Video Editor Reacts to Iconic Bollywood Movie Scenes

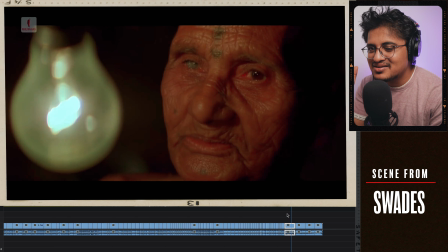(16:44)
काइंड ऑफ एक ठीक ठाक सी जी आई बिजली के करंट वाला, बट वो यहाँ पर वर्क करता है तो उस पर ध्यान देने की इतनी जरूरत नहीं है।
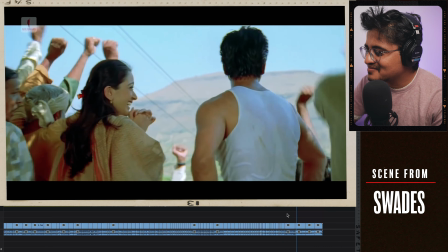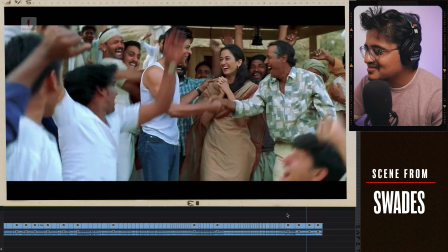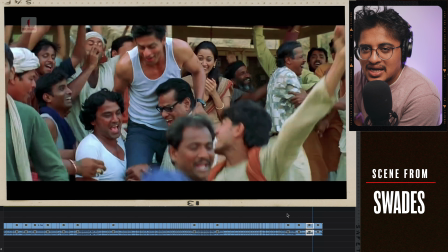(17:00)
तो इस सीन से हमारी क्या लर्निंग है, ये सीन मैंने आपको इसलिए दिखाया, मेरा फेवरेट तो है कि एक सीन में टेंशन कैसे बिल्ड करते हैं। अब आपने जितनी भी इस तरीके की मूवीज देखी होंगी, वॉर मूवीज हो गई, देश को बचाने वाली मूवीज हो गई, एक्टर अगर कोई भी चीज कर रहा है तो वो पहली बार में ठीक नहीं होती है। फॉर एग्जाम्पल अगर वो किसी बिल्डिंग पे कूदने की कोशिश कर रहा है तो पहली बार में शायद नहीं कूद पाएगा, दूसरी बार में नहीं कूद पाएगा, तीसरी बार में कूद जाएगा।
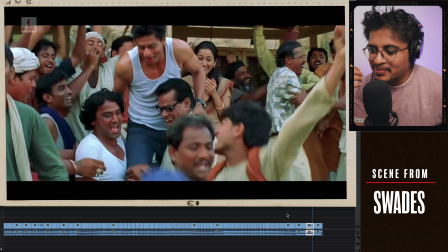(17:20)
तो ये 1-2-3 की टेक्निक होती है कि पहली बार में काम नहीं होगा, दूसरी बार में भी नहीं होगा, बट तीसरी बार में हो जाता है, क्योंकि अगर पहली बार में ही हो जाएगा तो फिर ऑडियंस को मजा नहीं आएगा, वो एक मोनोटोनस हो जाएगा। यहाँ पर भी अगर पहली बार में ही बिजली आ जाती तो वो सीन को देखने में मजा नहीं आता, वो स्टोरी टेलिंग का वो एक फुलफिलमेंट नहीं होता, क्योंकि एज अ ह्यूमन बीइंग हमें उन लोगों की कामयाबी देखना पसंद है जो स्ट्रगल से कामयाब हुए,
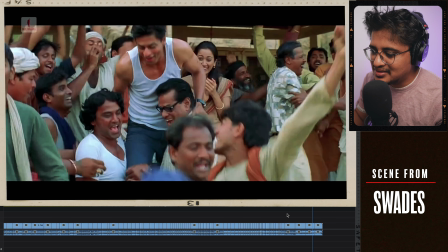(17:40)
हमें उन लोगों की कामयाबी देखना पसंद नहीं है जो आराम से कामयाब हो गए। चलो अगला सीन देख लेते हैं, ये थोड़ा लंबा सीन है, अटैक का है, ये अटैक लेटेस्ट ही फिल्म थी अभी आई थी।
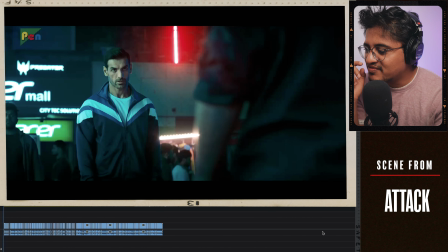(17:47)
इसका फाइट सीन मुझे बहुत अच्छा लगा है, इसके फाइट सीन में मुझे एक बात बहुत अच्छी लगी है कि स्पीड रैंपिंग के साथ साथ जो एक एक्शन पूरा नहीं हो पा रहा है उसके बाद दूसरा एक्शन आ जा रहा है, वो जो फाइट का इसमें तरीका यूज किया एडिटिंग का वो मुझे काफी प्यारा लगा। आप अभी देखोगे फाइटिंग सीन तो समझ जाओगे।
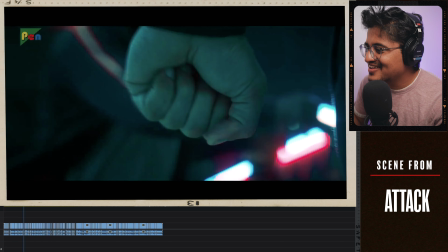(18:03) एक्टिवेटिंग कॉम्बैट मोड।
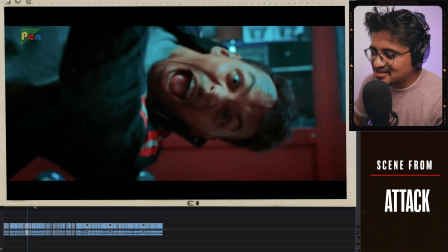(18:08)
ये कट देखा कितना प्यारा कट है, मतलब आप ये फिर से देखो, मतलब पंच मारते हुए दिखाया नहीं गया है, बस उसको फिस्ट बनाते दिखाया गया है और फिर एकदम से उसका उड़ने का शॉट आ गया है। बेस्ट कट है ये इस पूरे फाइटिंग सीक्वेंस का।
अब तू बोल मत, बस देखती जा।
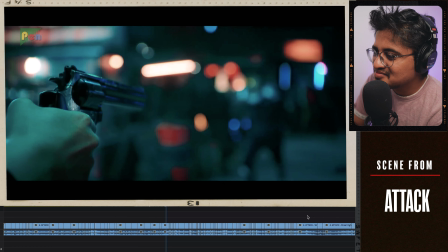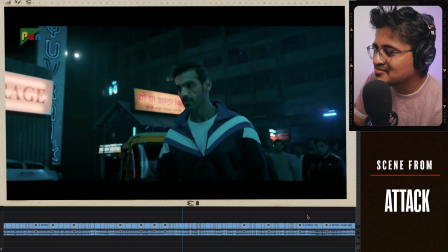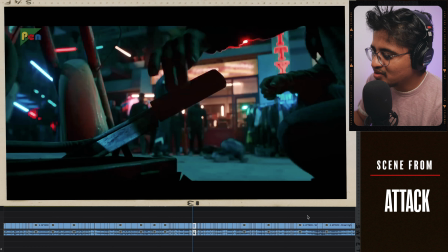(18:37)
ये मैं इसकी बात कर रहा था, देखो उसको मतलब इसमें फास्ट कटिंग कर दी है, देखो फिर से देखो, ये फिर से देखो, ये मुक्का मारा, मतलब एक स्पीड रैंपिंग टाइप किया है लेकिन बहुत प्यारा,
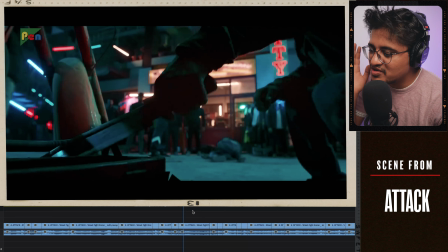(18:49)
इसकी फाइट सीक्वेंस बहुत प्यारा है।
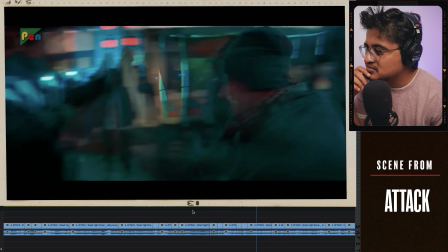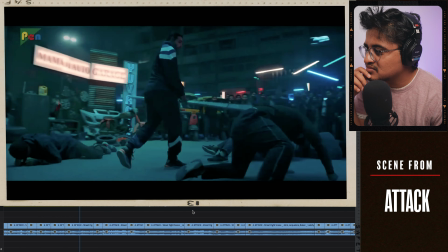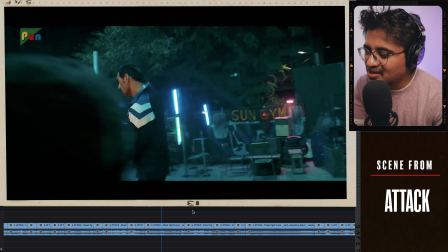(19:04)
यार खाली हम हॉलीवुड को प्रेस करते रहते हैं, उनका ये अच्छा था वो अच्छा था, यार हमारा अटैक का फाइट सीक्वेंस देखो कितना प्यारा कोरियोग्राफ किया गया है, कितनी बढ़िया एडिटिंग की गई है और कितनी अच्छे से उसको सिनेमेटोग्राफर ने शूट किया है। यार हमें अपना कंटेंट भी एक तरीके से अप्रिशिएट करना चाहिए, एटलीस्ट ट्राई तो कर रहे हैं ना, हम उस लेवल पर भी पहुंच जाएंगे।
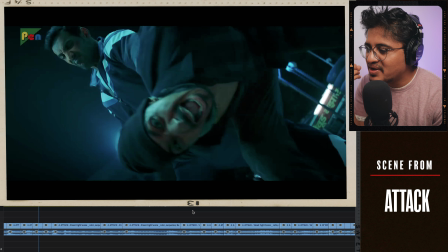(19:25)
ये अगर आपको नॉर्मल फाइट सीन लग रहा है ना कि अरे नॉर्मली तो है, तो शायद आप एक एडिटर की नजर से नहीं देख रहे हो, जिस नजर से मैं देख रहा हूँ एज एन एडिटर उस नजर से देखो, एक मुक्का पड़ रहा है, लात पड़ रही है, पटकी दे रहा है, तो वो पूरा नहीं दिखाया जा रहा है, उसमें जंप कट्स डाले हैं और उसको म्यूजिक के साथ स्पीड रैंपिंग थोड़ी सी की है,
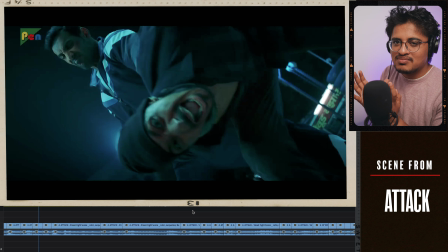(19:40)
थोड़ी सी स्पीड कम की है, कहीं स्पीड ज्यादा की है शॉट की, और वो पूरा एक जो मिश्रण बन रहा है पूरे सीक्वेंस का वो प्यारा लग रहा है देखने में।
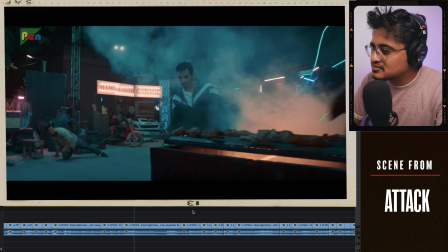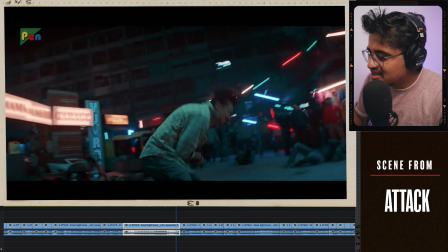(19:54)
ये भी देखो, ये भी देखो, यहाँ पर भी कितनी फास्ट कटिंग की गई। एक सिंपल ही चीज दिखाई है कि वो उसको जो भी डोरी है वो लपेट रहा है।
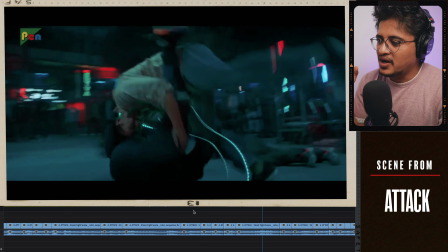(20:04)
ओ भाई बढ़िया।
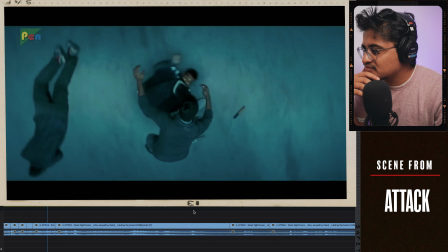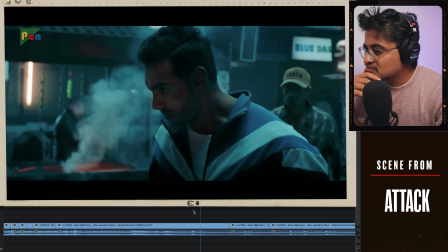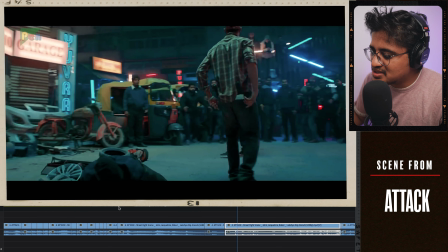(20:20)
यहाँ पर ये करना भी जरूरी था क्योंकि एक मोनोटोनस फाइट बहुत देर से चल रही थी, पॉज आना जरूरी था।
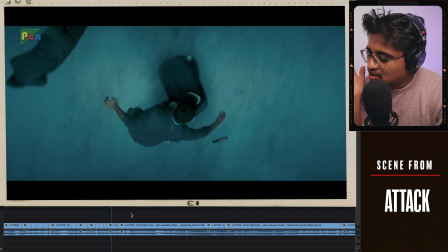(20:25)
अब मैंने सीन अभी तक पूरा देखा नहीं है, मैंने फिल्म देखी थी, मैं भूल चुका हूँ, तो अब मुझे लग रहा है कि इसके बाद से फिर से ये सीन और फाइटिंग सीन उठेगा।
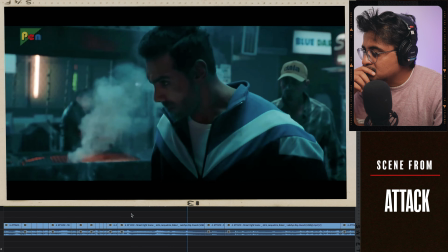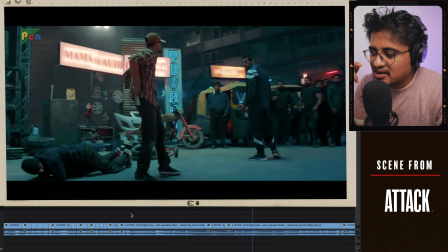(20:41)
उठेगा उठेगा, मुझे लग रहा है उठेगा, सीन उठेगा। क्या लगता है आपको?